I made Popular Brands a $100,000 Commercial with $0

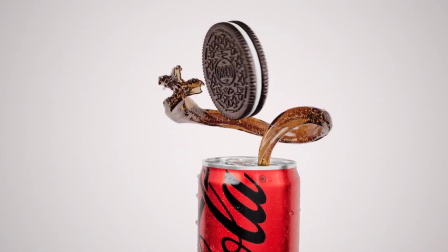(0:00)
Companies spend millions of dollars every year turning their golden product into a commercial. Today I wanna see if I can make commercials for popular products with $0.
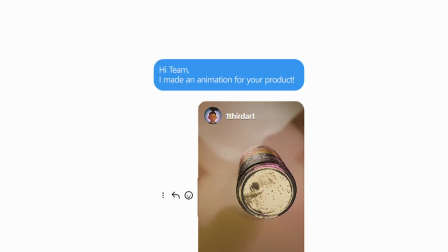(0:08)
But the real test is, I'll be sending each commercial I made to its own brand and they have to love it.
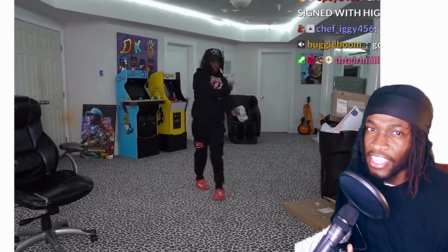(0:13)
I wanna start with something that can give me energy to finish this challenge.
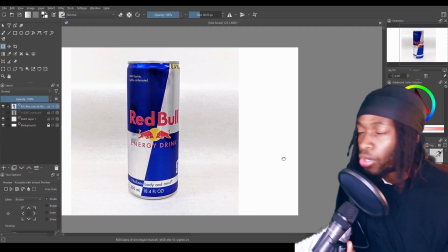(0:16)
And although the whole world is going crazy for Monster Energy drink or Red Bull, where I'm from, we love a more cheaper option called Switch. Everybody loves Switch. I only need 3 things for this commercial: a hand, a table, and a can.
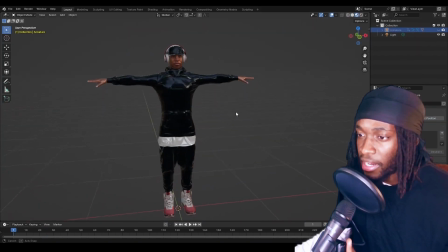(0:28)
I could 3D model all those things myself like I usually do, but I found a free character and a can on the internet and I'll just modify them to fit the style of the commercial.
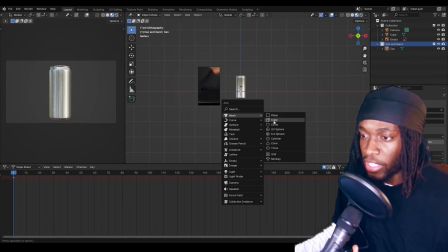(0:36)
So here's the can. Sorry buddy, I'll need your hand. And as for the table, I actually just need the table counter and not the leg.
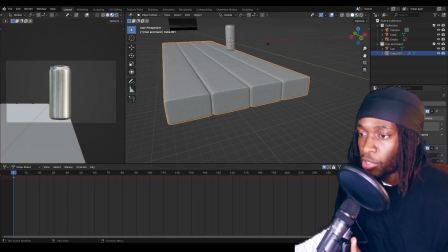(0:42)
So I simply 3D modeled this bar and added an array modifier to duplicate it and make it look like a wood table counter.
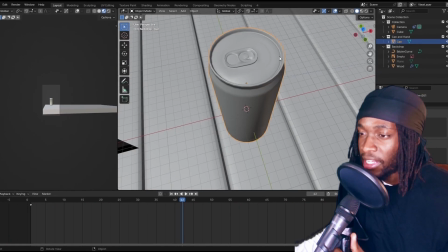(0:48)
And just like that, we have a table. I now want to prepare the can for animation so that it can open and close.
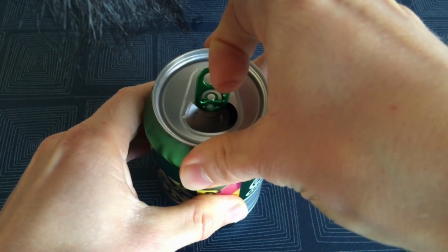(0:53)
Like I needed to be able to do this. To which I cannot just do it automatically in 3D.
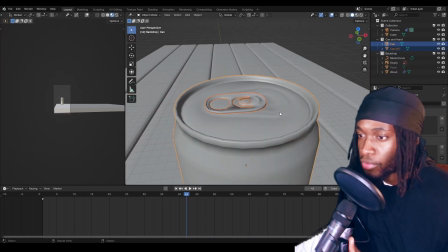(0:58)
Please let me know how to do it if you somehow know how. Basically, if I separate the opener from the can and go into edit mode, I can then add shape keys for 2 positions of the can.
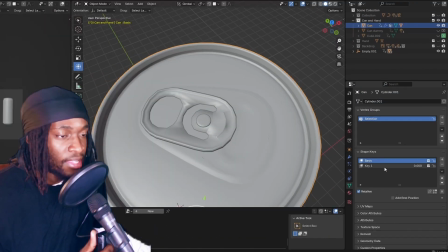(1:07)
This basic position is for a closed can and this slider will be used to open and close the can.
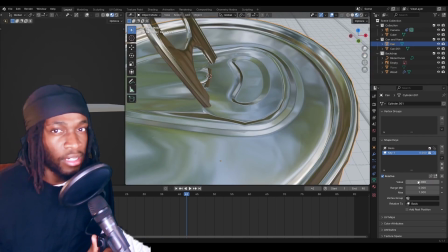(1:12)
This will all make it easy for me when I animate a little bit later on. Closed can, open can, closed, open.
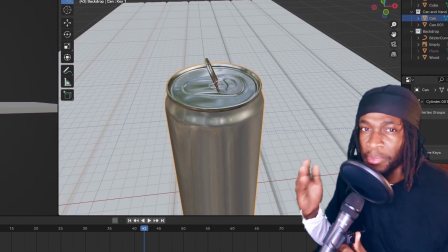(1:18)
I did the same thing for the can's opener. I just have to make sure that I animate them simultaneously later on so that it can look like the opener is opening the can. That's how animation works. Fool the viewer to think something is happening because of something, when it's all just multiple separate animations.
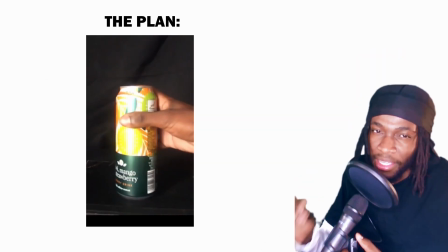(1:32)
The plan is to make the can falling from the sky and onto a table. A hand then reaches out to open it in an awesome, satisfying way. Sounds basic, but trust me, it's not all that sweet. Let's start with the easy part. On the first frame, the can is in the sky.
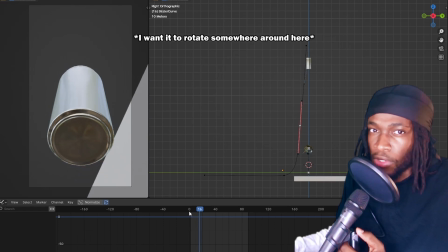(1:44)
A few frames later, it lands on the counter. I also want it to rotate as it falls. I don't want to use simulations in any way, so I basically have to animate gravity for that.
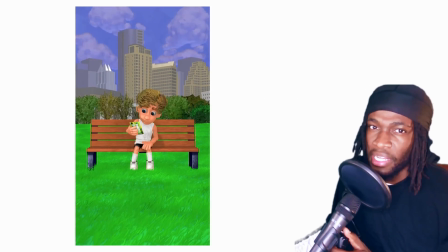(1:52)
Now let's crank up the level of complexity a bit. Unlike the previous animation I made for Ryan Trahan's candy, I want the camera to be more energetic on this one.
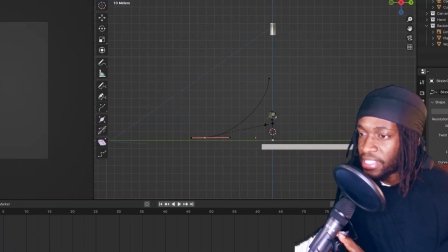(2:00)
It's an energy drink commercial, so I'll add a Bezier curve, then add 2 constraints to the camera.
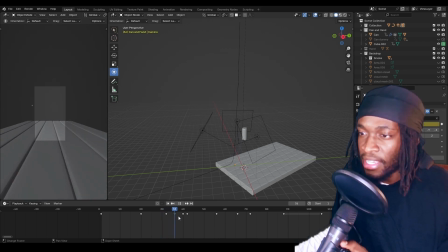(2:04)
One to make the camera movement follow the curve I just added, and one to make the camera track the can's movement.
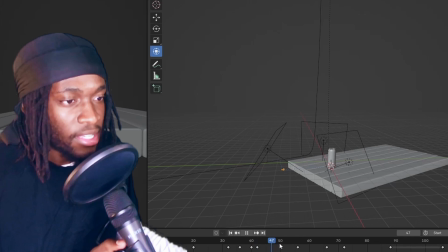(2:09)
This will basically make the camera move along this curve while also automatically focusing on the can.
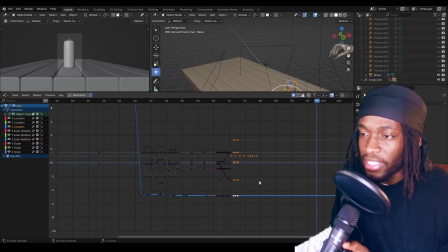(2:14)
I then animated the hand to open up the can, adjusted all the graphs and settings to make the animation a bit smoother, and replaced the monster wrapping that came along with the can with the switch wrapping. But I felt like this is still missing something.
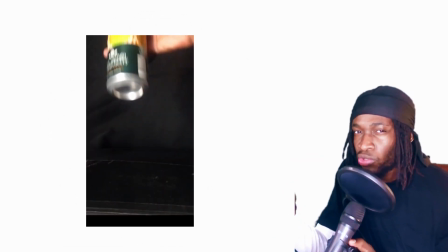(2:25)
I wanted the whole animation to loop, so if it's just falling from the sky and onto a table, there won't be a good transition to make the whole animation make sense.
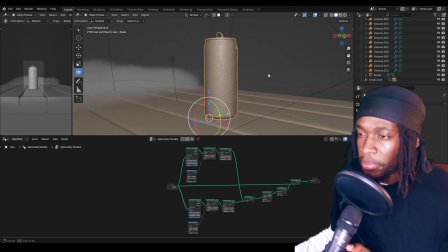(2:32)
So I added a bunch of small clouds to help with that, added water droplets using geometry nodes, animated a single water droplet,
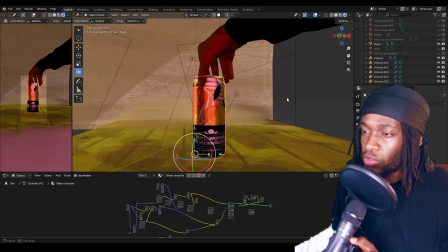(2:39)
which I honestly could have done better, and textured the whole animation with painterly materials since I'm leaning into a stylized commercial.
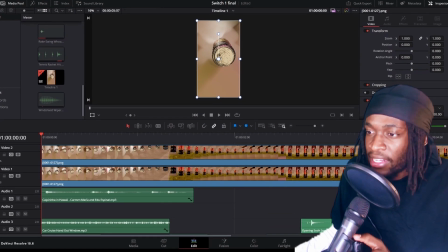(2:45)
The can passing through the clouds was made cooler when I added sound design, which really made the animation pop. Here's the final animation.
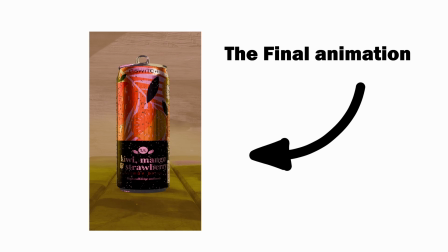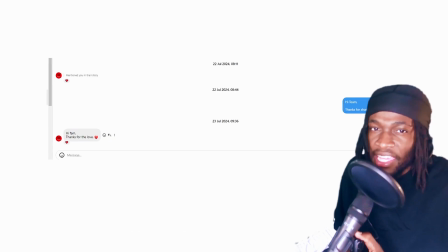(2:58)
It was cool to be acknowledged by Switch, and it's safe to say they love the animation. They literally said it.
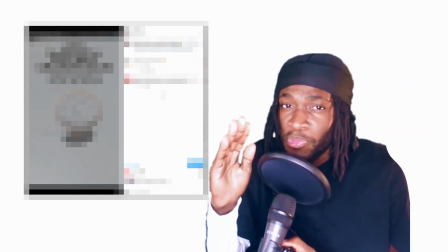(3:03)
They even put it as their status on Instagram for the day. But the response I got on the next animation was definitely not what I expected.
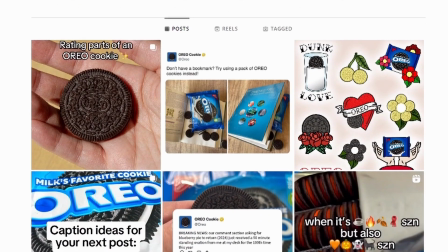(3:10)
We're making an animation for biscuits. Oreos are the most popular biscuits in the world, but there are tons of Oreo commercials out there already.
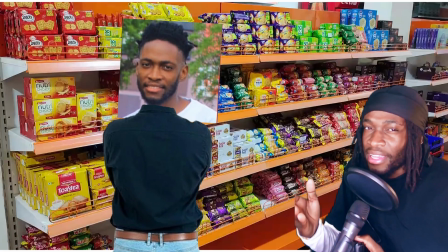(3:17)
Plus for us, you don't just go to the supermarket and always get Oreos. They pricey, boy.
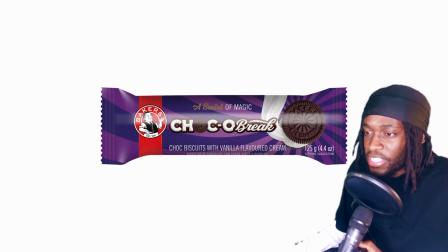(3:22)
Bakers is the biggest biscuit brand, and they recently released these new biscuits similar to Oreos.
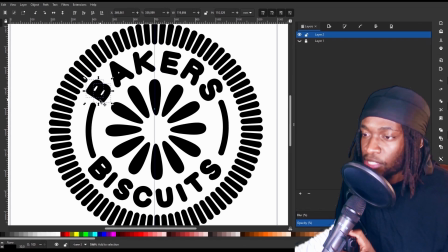(3:27)
They just taste completely different. I first had to make the stencil for the biscuit in Inkscape. Now we can bring it to Blender with a white background.
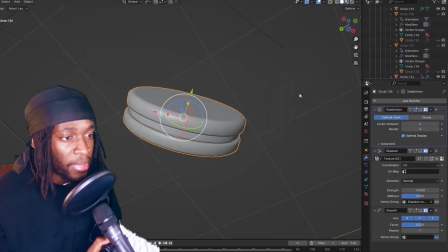(3:33)
With this simple dislike mesh I made, I then added a subdivision modifier,
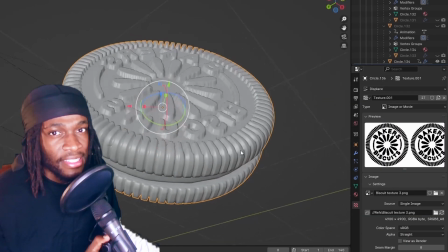(3:37)
displace modifier with the biscuit stencil as the texture, and a smooth modifier to increase the resolution a bit.
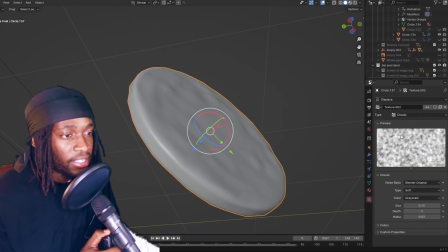(3:43)
For the cream, I added a subdivision modifier with a cloud texture under the displace modifier to give it a little bit of waviness.
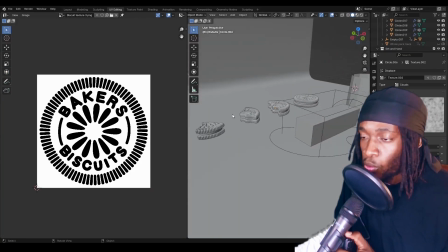(3:49)
Boom, we have a biscuit. The plan is to make 4 variations, 1 full cream-filled biscuit and 3 broken into different pieces.
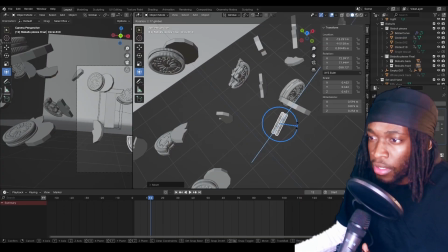(3:56)
I want the first scene to look like an explosion of biscuits floating around, so I made a guide for the biscuits using simple geometry scattered around.
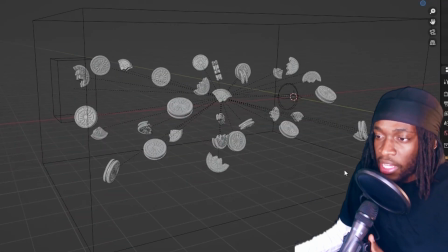(4:03)
I then replaced them with a high resolution ones I just made.